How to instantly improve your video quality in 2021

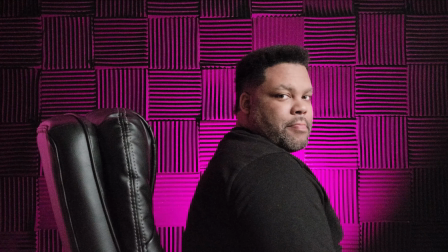4:16 And I'm going to use it for this shot right now, just to try and kind of give you some looks. Now, another free light source that you have available to you, and is mostly going to be available to you if you're doing meetings and everything, is of course is going to be daylight. Daylight is going to be your best source of light, because it's normally the best light that not only is not really too harsh at some times of the day,
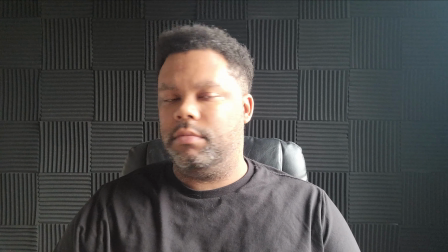4:37 but is very evenly spread out across your face. It doesn't have too much, creating too many shadows and everything.
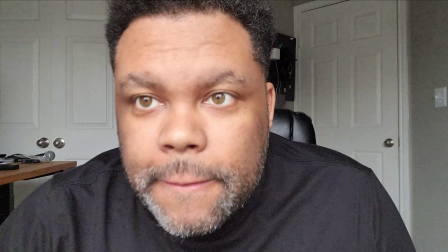4:44 And as long as you're facing forward and it's hitting you, you're going to be lit up really well.
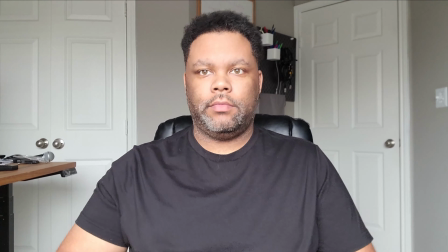4:49 So that's another way you want to do it if you're recording during the day, or you have meetings during the day. Just kind of face yourself looking outward instead of the light looking behind you.
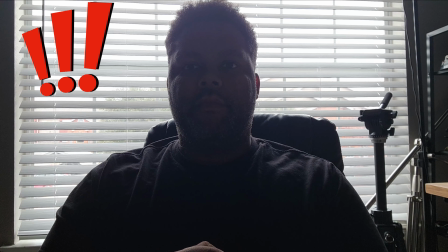4:58 Don't do that. It'll make you look darker and may be hard to see see you sometimes.
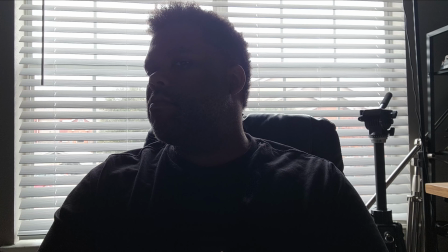5:03 Make sure the sunlight's facing you, and you'll have a good picture just by doing that without having to spin anything. Now when you determine your lights, the ways you want to use your lights are two different ways. Of course, it's going to be utilize them in the front and utilize them in the back, but I want you to play around with this concept. Like I said, with maximum 2 lights, you can easily light yourself up, but in some cases, having a light in the back may help. In some cases, just at least illuminate the image a little bit better. Sometimes if you want your back to be completely dark or just blacked out, having a light on you will work out really well so you can pop out. Just utilize the lights in different ways and try to find the look and style that you like. Now, one other last topic about lights I want to get into is really diffusion, and that's being able to damper the light itself to either make it softer, kind of to spread it out, or just to kind of reduce the intensity of it, because a lot of lights that you get out there do have a pretty high intensity,
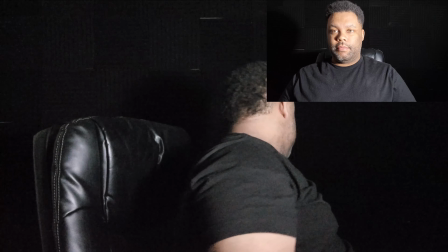6:08 and if you're not using a shade, which the shade would be a great diffusion, then it's going to be really just a bright bulb in front of you.
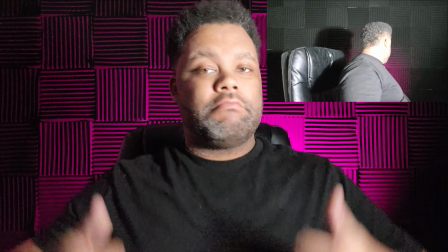6:15 So if you have a white towel or something just big and white that you can kind of put in front of it that the light can go through, use that.
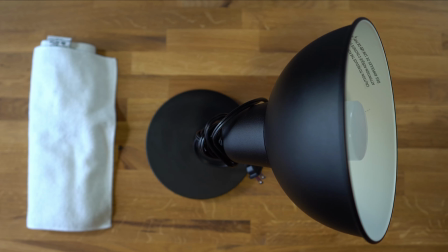6:23 That actually works out really well. Maybe not as far as spreading the light, but definitely limiting the night how intense it is, because if you don't have a light that you can actually change how bright it gets and everything, then using something like just the cover in front of it is going to give you a nice soft look to your video. Now those are 2 main topics when it comes to improving your video,
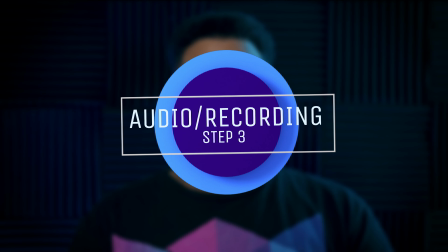6:48 but one important aspect that's actually more important than the first 2 is audio itself.
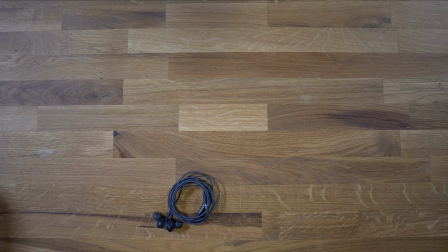6:55 And the reason why I didn't really start with audio first is because
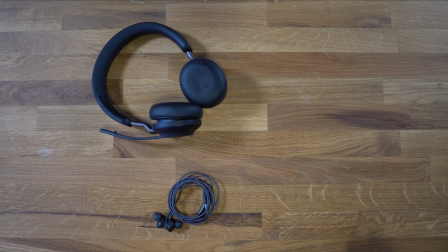6:58 sometimes it's just nice and easy to kind of get the other stuff out of the way and then focus on what's really important,
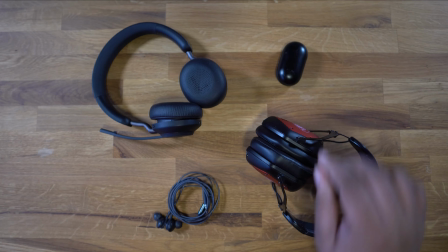7:04 because this is part of the one thing, if you need to spend any money on, it's definitely going to be audio. Everybody knows if you watch a video and it doesn't have good audio, it's hard to really continue that audio going forward. So what we're going to want you to do is, again, first use what you already have.
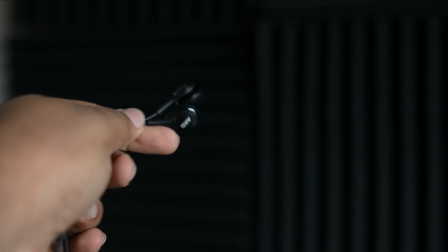7:22 If you're using your phone, more than likely your phone came with some headphones, especially if you're using a lot of more higher end phones.
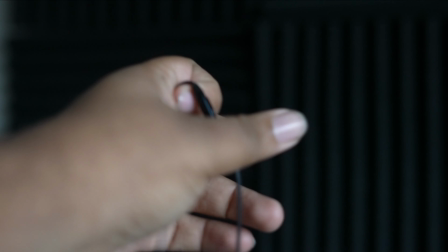7:29 A lot of these headphones have microphones already, so it's good to kind of use those,
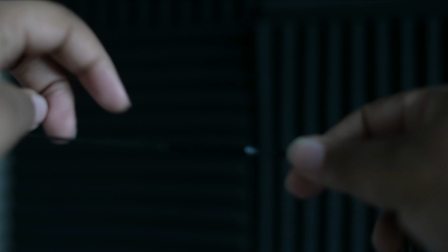7:34 kind of put it in your shirt, take it out, put it in your ear, make sure the little mic is a little bit above your collar, and you'll be able to record yourself. You can also use, if you use a webcam, use that same headset to put it into the computer.
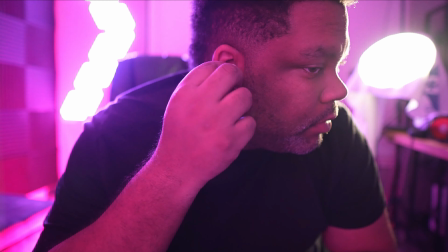7:46 If you had already bought like AirPod Pros or something like that just to use for your everyday listening and stuff, use those.
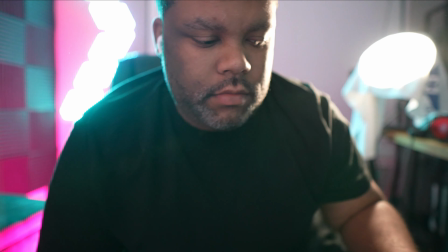7:52 Those are great. You can easily hide them within your ear, no cables or anything. They pick up your voice very well.
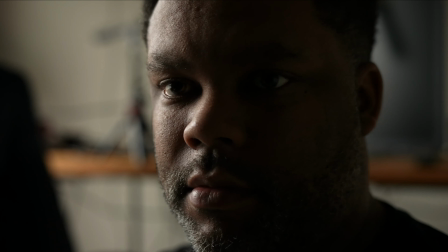7:58 It's just a great way to record yourself with. And of course, if you have headphones, you want to put on your head, or if you're using,
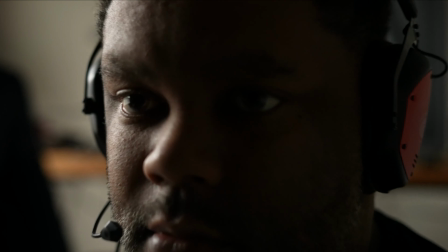8:06 headphones that you're already using for your meetings and everything, that all works out great too.
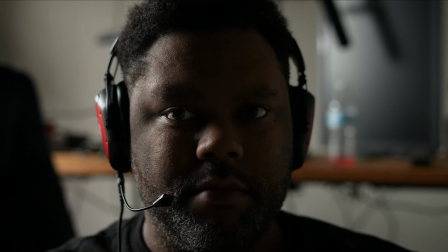8:11 Don't worry about how you look in headphones, just worry about making sure that you get that clean audio, because definitely clean audio is the best way you can do it. At least you're not annoying the people trying to watch you, listen to you by having bad audio.